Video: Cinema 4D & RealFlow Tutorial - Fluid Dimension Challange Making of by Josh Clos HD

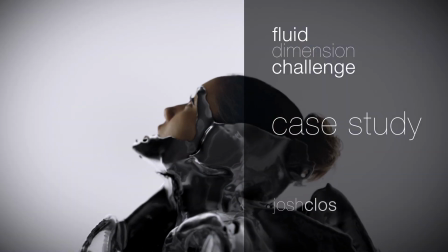[0:00]
Hello, I'm Josh Close, and I would like to demonstrate how I made my project for the Fluid Dimension Challenge that RealFlow in Cinema 4D hosted,
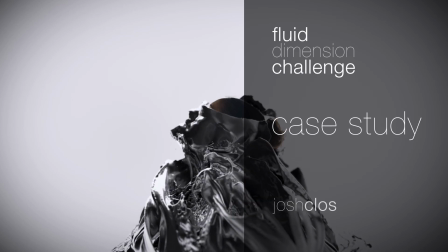[0:09]
where the challenge was to take a photo, project it onto 3D geometry inside of Cinema 4D,
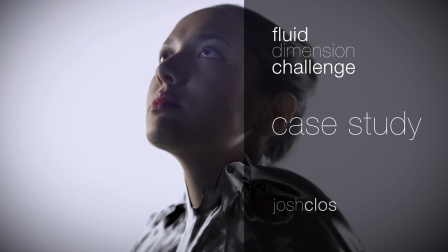[0:15]
and introduce some fluid dynamics using RealFlow.
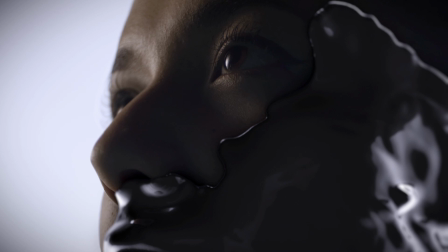[0:20]
I had a rough idea of what I wanted to do for the project, having fluid crawl across a person's face, But I didn't know what the shots or the lighting would look like so I just went into the studio to try some options And this is what the lighting setup I used looked
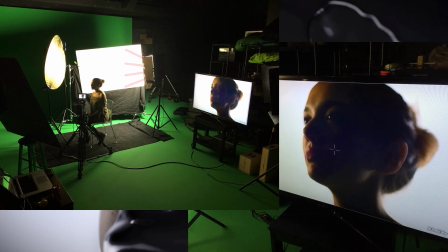[0:32]
like The actress was just seated in front of the camera with a key light behind her pointed at a white card And I had a reflector pointed back towards her face to keep the light along the edge of her face and get a nice rim light I had a black card behind the
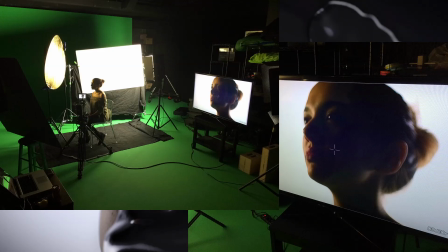[0:46]
camera that was helping to keep the front side of the face pretty dark and keep a nice contrast and and I had black pieces of cloth on the floor because I was shooting in a green screen stage and I didn't want any of that green spilling back on.
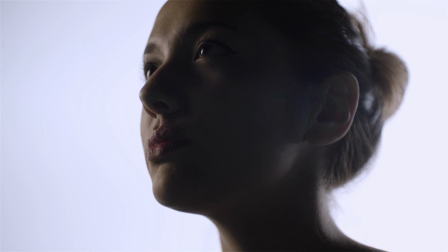[1:03]
I shot it on the red Epic, and I would roll for a few seconds, maybe five seconds, and then just choose the frame that I liked the most out of that few seconds.
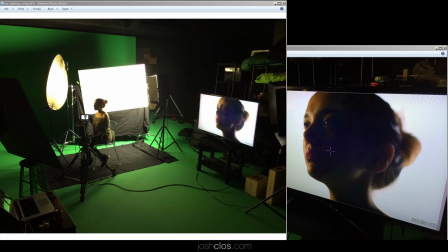[1:13]
I shot these images in 5K to give myself enough resolution to work with, and I didn't get the lighting the first try.
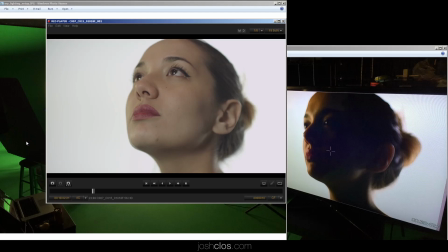[1:21]
I'll show you some of my red clips. This was one of the first ones I took. This is just terrible. And after a while, I just kind of tweaked the lighting.
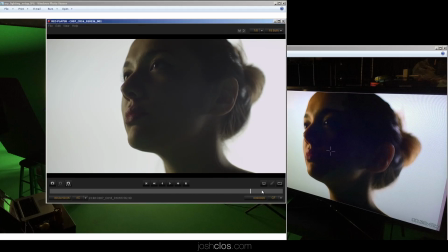[1:29]
I think this might have been the take that I ended up using, but as you can see, I just have a few seconds and then there's blinks in there and everything. So having this many frames to work with is nice. And here's a few more of the setups I tried backing out.
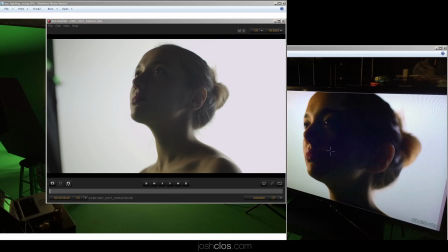[1:43]
Having large resolutions, some still cameras can shoot at really high resolutions. That can be helpful because you can back out a little bit and crop in a little bit later. Here's some more clips I tried from a few different angles.
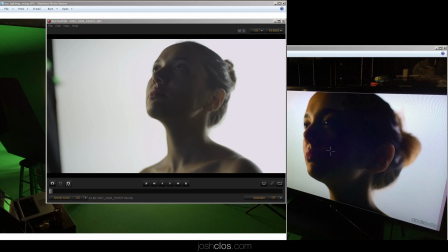[1:55]
I was moving reflectors around a lot as I was doing this.
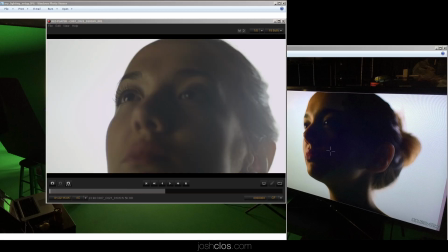[1:58]
I would just end up moving the reflector a few feet and then come back to the camera and see what it looked like.
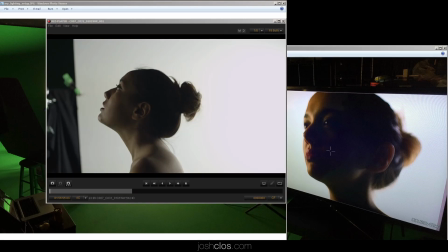[2:06]
And some of the later profile shots that we did didn't look so great out of the camera, but that's nothing that Photoshop can't fix.
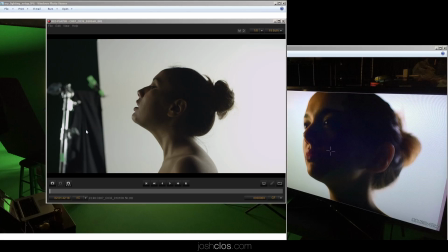[2:15]
A person's silhouette as their chin is tilted upward doesn't look exactly how I pictured it in my head. With a little bit of reshaping in Photoshop, you can really kind of fine-tune a person's silhouette and keep the line on the head,
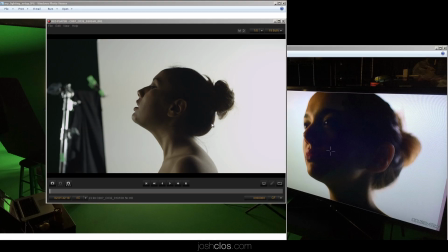[2:31]
for example, to be nice and smooth and not have any excess hair or anything. And it's certainly made easy by having a solid background like this. A white background makes it much easier to reshape and sort of warp around your image. image.
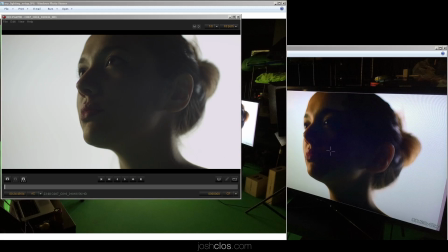[2:46]
Since the actress was going to be 3D modeled and then the image reprojected back onto that 3D model, it was important to take a lot of stills while I was shooting to make sure that I had a good reference point to do the model of the face.
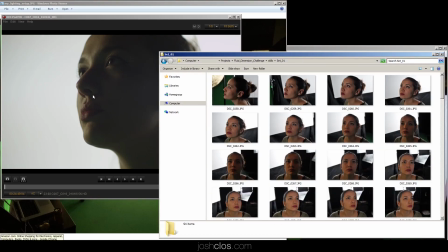[3:01]
So, I would stop after each take and turn on all the lights and then just run around with the camera basically
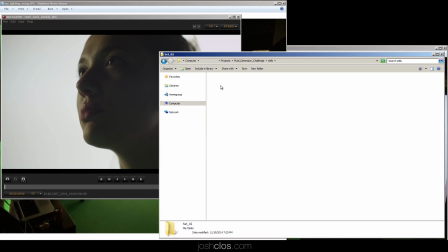[3:08]
taking hundreds of pictures for each shot just to make sure I had what the face looked like from every angle,
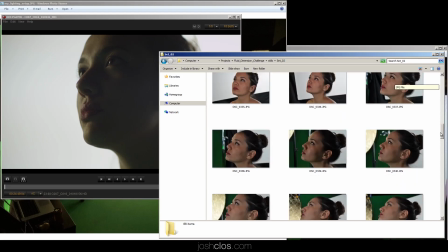[3:16]
and this probably isn't super necessary unless you have a larger camera move,
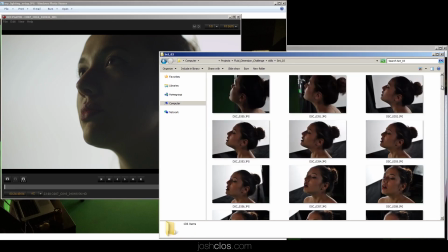[3:21]
but it's sort of a force of habit because with projecting images back over geometry,
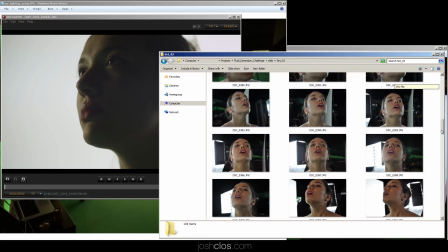[3:27]
the more accurate the geometry is, the better it's going to turn out,
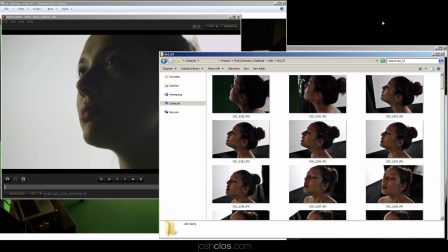[3:30]
and the farther you can go with the camera move, and that will make a little bit more sense later, but it's just something to stay aware of. Keep a camera near you the whole time. The first step is to prepare the image in Photoshop.
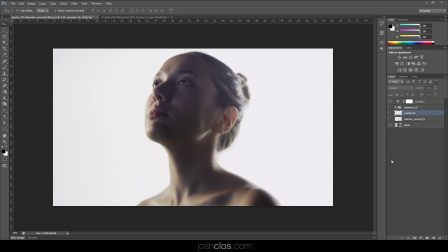[3:43]
So I took the red clip and converted the red clip to an EXR sequence, and then I chose the frame that I wanted and brought that EXR into Photoshop.
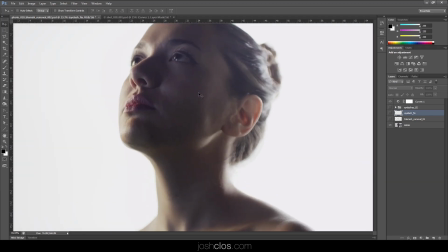[3:52]
And then inside of Photoshop, I just did a few blemish removals and cleaning up of the eyelashes.